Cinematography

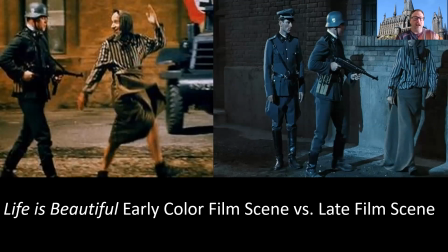And in the overtake of the Nazis over, he's Italian, but in the overtake of the Nazis over different aspects of his world, him and his son are putting into a concentration camp, actually a working camp.
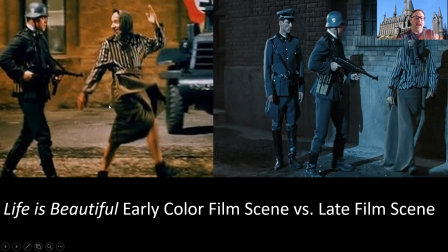And so he, as a fantastic father, makes it a game about how much they can suffer through in the concentration camp. And so they make a game of it when they see the Nazis. They dance around and they do what they're supposed to do, but they're given different rules as the film progresses.
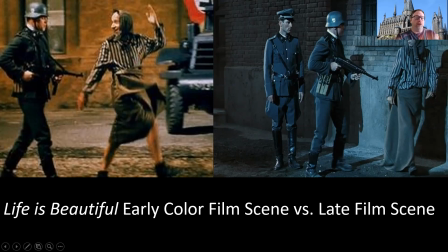And slowly over time, the filmmaker bleeds the color out of the film. So at the very end, you can see the downtrodden, like these people are nearing death. And so that's really a transformational
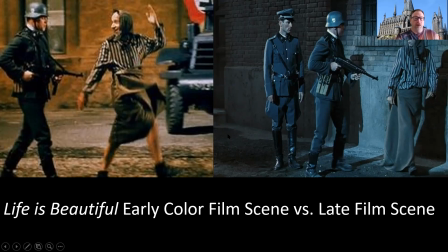aspect that can be used in film over time to show you life is beautiful, but then life is not beautiful.
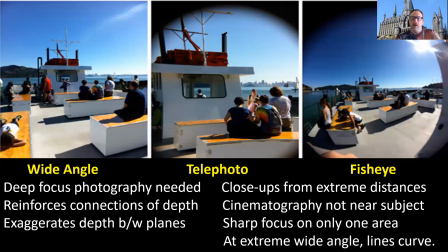And the sun picks up on that as well. Another thing that the cinematographer, besides the coloration and the movement, gets to choose and select on is to play around with different types of cameras.
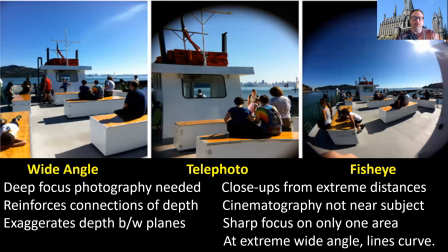So there's wide angle and telephoto. An extreme wide angle photo will eventually become a fisheye photo. It shows up. So what a wide angle photo or wide angle camera lens is, it's when you want deep focus photography.
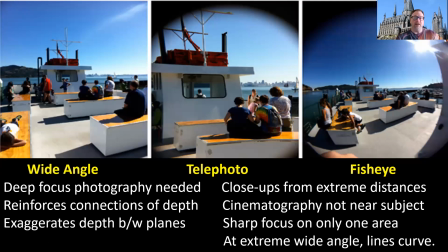That means you want everything to be um, in focus. So you want your foreground in focus, at the same time you want your midground in focus, and you want your background all the way back here in focus.
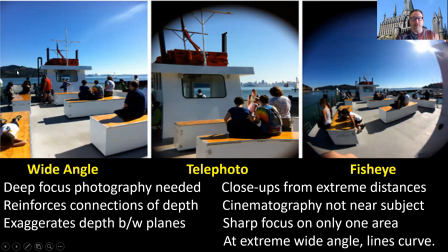So this is for deep focus photography. Now, of course, there's got to be a negative if there's a positive, and this is reinforces the connections to depth, but it exaggerates depth between planes. So now this looks like it's, enormously kind of close to what it actually should be.
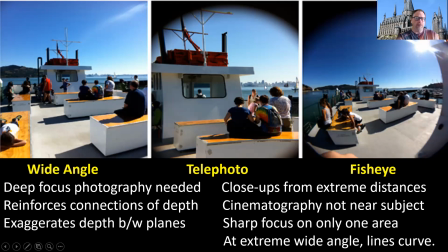And so the plane depths, as you can see, versus the background here, they are very different depths. So it plays and distorts the depths between planes, but you get everything in focus. The telephoto lens is fantastic, particularly because it gives you a way of going into potentially a dangerous scene.
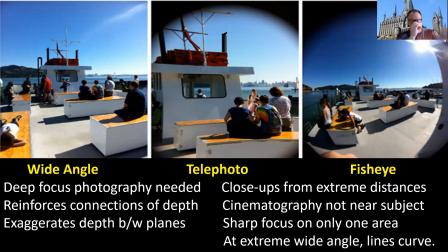There's a lion attacking you want to see, but you want to stay safely away from it. So you go to there. Otherwise, if you're by there, the lion might actually eat you too. And so it allows close-ups from extreme distances. The cinematographer in the cinematography does not have to be near a subject.
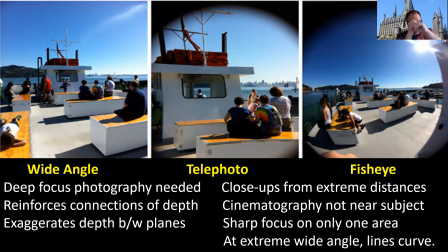So you can also get like paparazzi shots behind a lovely bush and it zooms into what it is. It gets sharp focus though. The problem is only in one area. So here's the sharp focus. Note, even the middle ground, the woman here is out of focus and the background is absolutely out of focus.
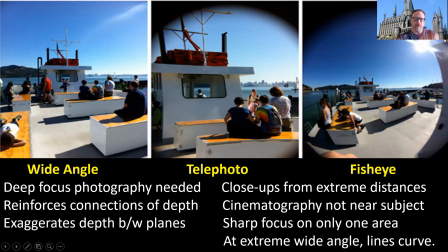And at extreme wide angles from the telephoto, the fisheye, you're going to see this curvature, which we use sometimes when we want to show the reference of the way one person's circular eye sees things, but in film we don't often use this viewpoint at all.
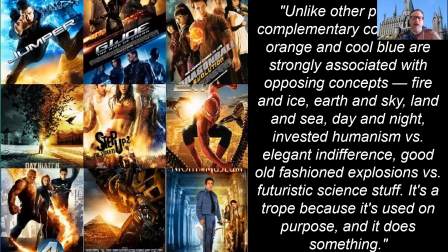Now, here is where, and I've mentioned this one other time so far in this class, there are certain times where the magic of movies, I need to ruin it for you. And that's because we're in a cinema class, so we're going to hide behind the magic of the movie.
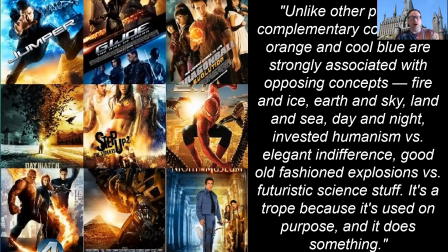And this is one of the things that many contemporary color gradient and cinematographers hate about contemporary films. And that is, and if you don't want to know this, turn it off for a moment. Just skip ahead about 3 minutes.
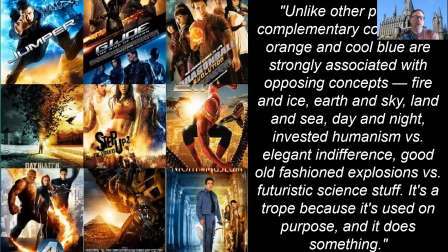Most contemporary films have a blue-orange, see the blue-orange contemporary image that shows up here. So that's called color gradation. It used to be that you would spend hours and hours, weeks and weeks,
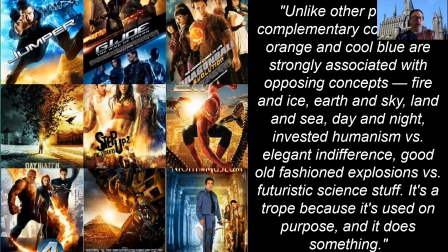and sometimes even months color grading everything within a film to make sure that the film gradient works well. But now with the newfound production schedule and also with computer technology, we can color grade in a matter of hours or a couple of days and maybe at most a week.
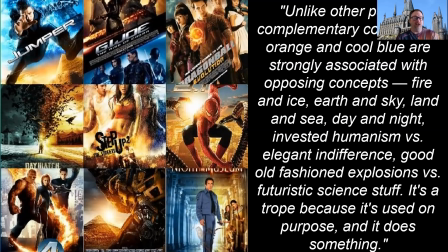The problem with that is that you don't see subtle gradations. You've got to choose a color scheme as the dominant scheme.